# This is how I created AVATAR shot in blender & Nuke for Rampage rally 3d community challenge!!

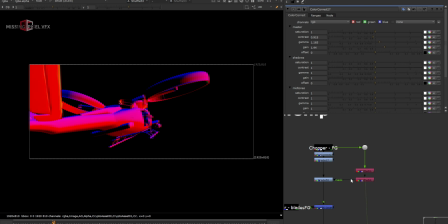[32:48]
And using the normal pass, I just did some grading on the other side, which is in the shadows,
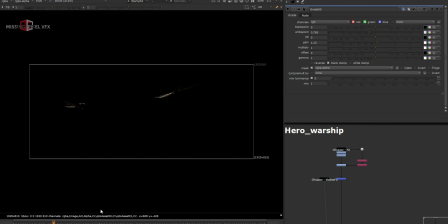[32:55]
and then took this the chopper blades or the propellers in separate render.
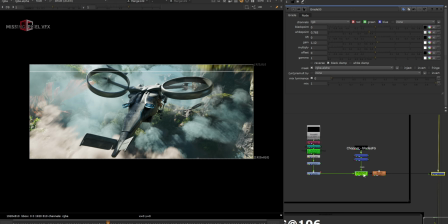[33:03]
Then the extra clouds, like I think this one is around the big ring.
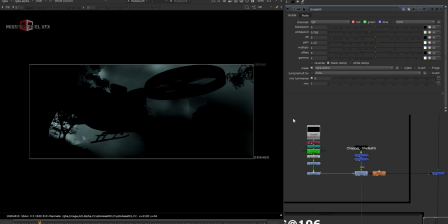[33:08]
Yeah, so I have some cloudy renders here from the EV. Just use the noise pass and created some cloudy fog. It's the element which moves through the camera. You can create it in Nuke as well. I have planned to create some tutorials where I can use this kind of misty feel and
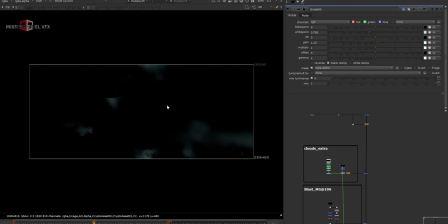[33:24]
show in detail how to use them and how to create them in Blender and bring it to the Nuke and use them in Comp. And then I have the blast at frame 106, which is on the center of the frame here, this one.
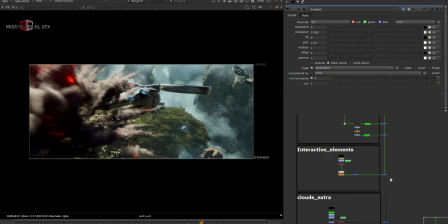[33:38]
And then the interactive element, like adding more misty feel on that, adding the extra clouds.
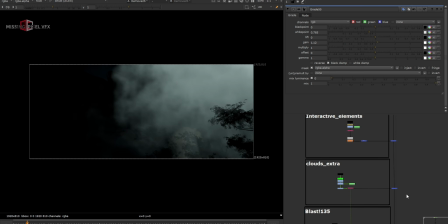[33:44]
I think this one is around, yeah, on the starting frame when camera is just passing through the shot at the start, because it was too dark, because I added some
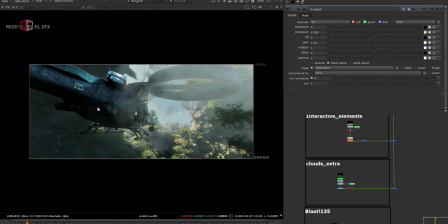[33:53]
light blockers or the big rock to block the light to get that kind of shadowing in the framing. So this was getting too dark in the, I mean, look and feel was too dark, so I did this misty feel here.
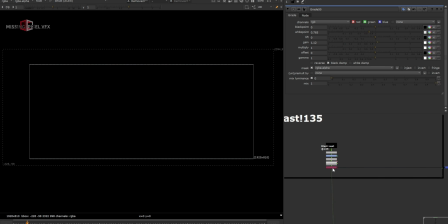[34:06]
And then this is the last blast around frame which comes at the camera. And then the missiles, these are all the missile renders, so please check that videos. You can use that add-on to create the missiles.
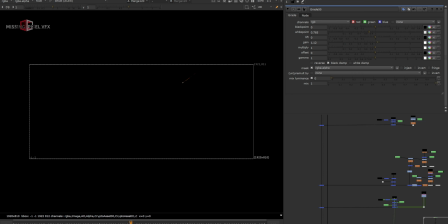[34:22]
Not like really a big thing, it's really easy one, but maybe I will create a separate short video or something for this.
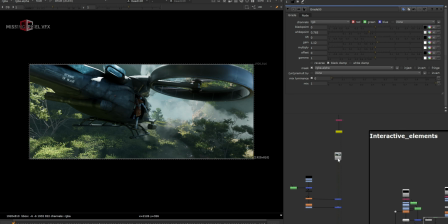[34:30]
And then I just took a render of this because it was getting too heavy, so I did a pre-comp here.
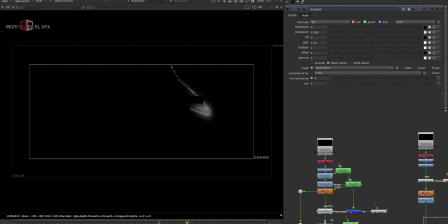[34:35]
So these are the missile renders I have. So if I check, this missile render might look very different. So this is just a line here, it doesn't look like a smoke,
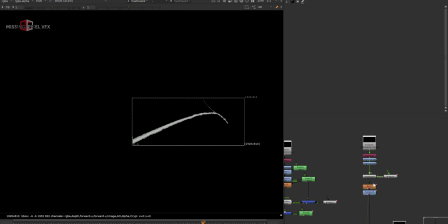[34:45]
but then I just graded it and I distorted it using the Nuke gizmos and then blurred it to make it look like smoke. So if I play it from here, it will definitely look like a smoke. And since it's a very busy shot, you won't able to read what's happening in there.
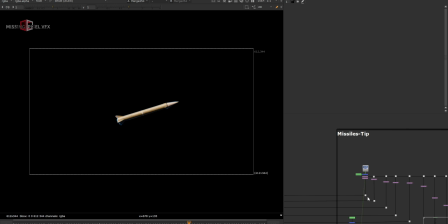[35:04]
And then I just took this 2D missile and added it like in 2D to just add some details.
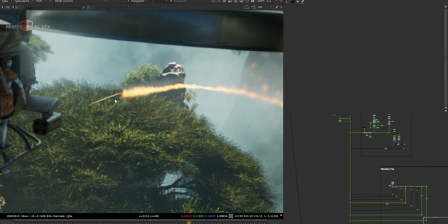[35:12]
Like this one, I don't have a missile render in 3D. I just rendered it using the Nuke 2D elements, like a single element.
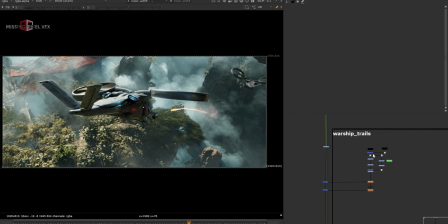[35:21]
Then this is the trail for the main hero ship. I took these renders from the Blender, or this is from the background.
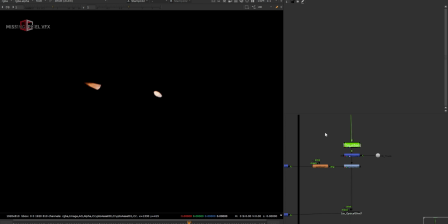[35:28]
So this is the thruster. I already showed it to how to create this kind of thrusters in one of my previous tutorials.
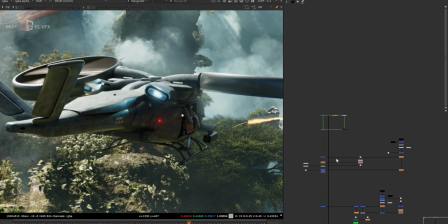[35:34]
So please check that out if you want to learn how to do this. And then I have the trail effect here.
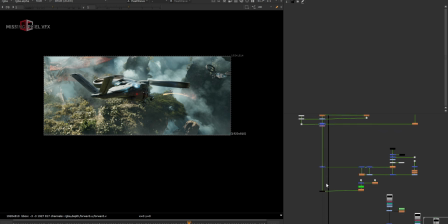[35:40]
I took these trails using the same add-on, did some grading and kind of blurry feel for the haze or the heat of the engines,
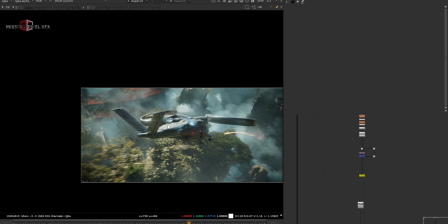[35:49]
and did some lensing stuff like vignetting and blurring on the edges,
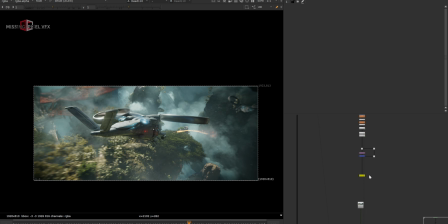[35:54]
chromatic aberration, that kind of thing I always do in my comps. And then this is the final comp.
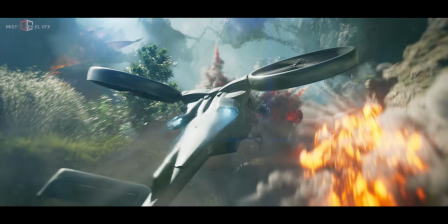[36:02]
So this is the entire shot, and I know this is quick and very fast to understand,
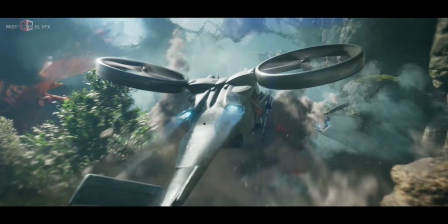[36:07]
but I'll try to cover most of these points in my upcoming videos, and I will try to create some cool and creative shots,
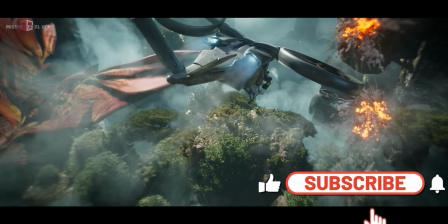[36:14]
and definitely you can learn a lot from that. So stay tuned and please subscribe my channel, and let me know if you want anything more,
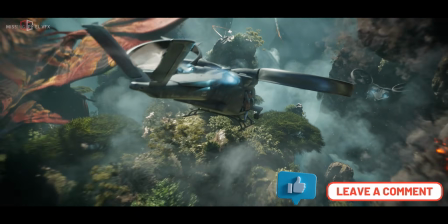[36:21]
or if you have any ideas or content, please let me know that too, and I will try to create a shot or scene using those ideas.
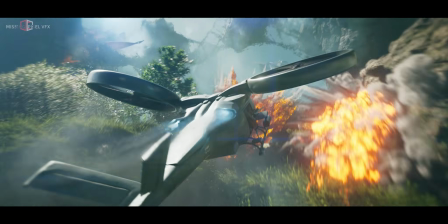[36:27]
And happy learning. Thank you.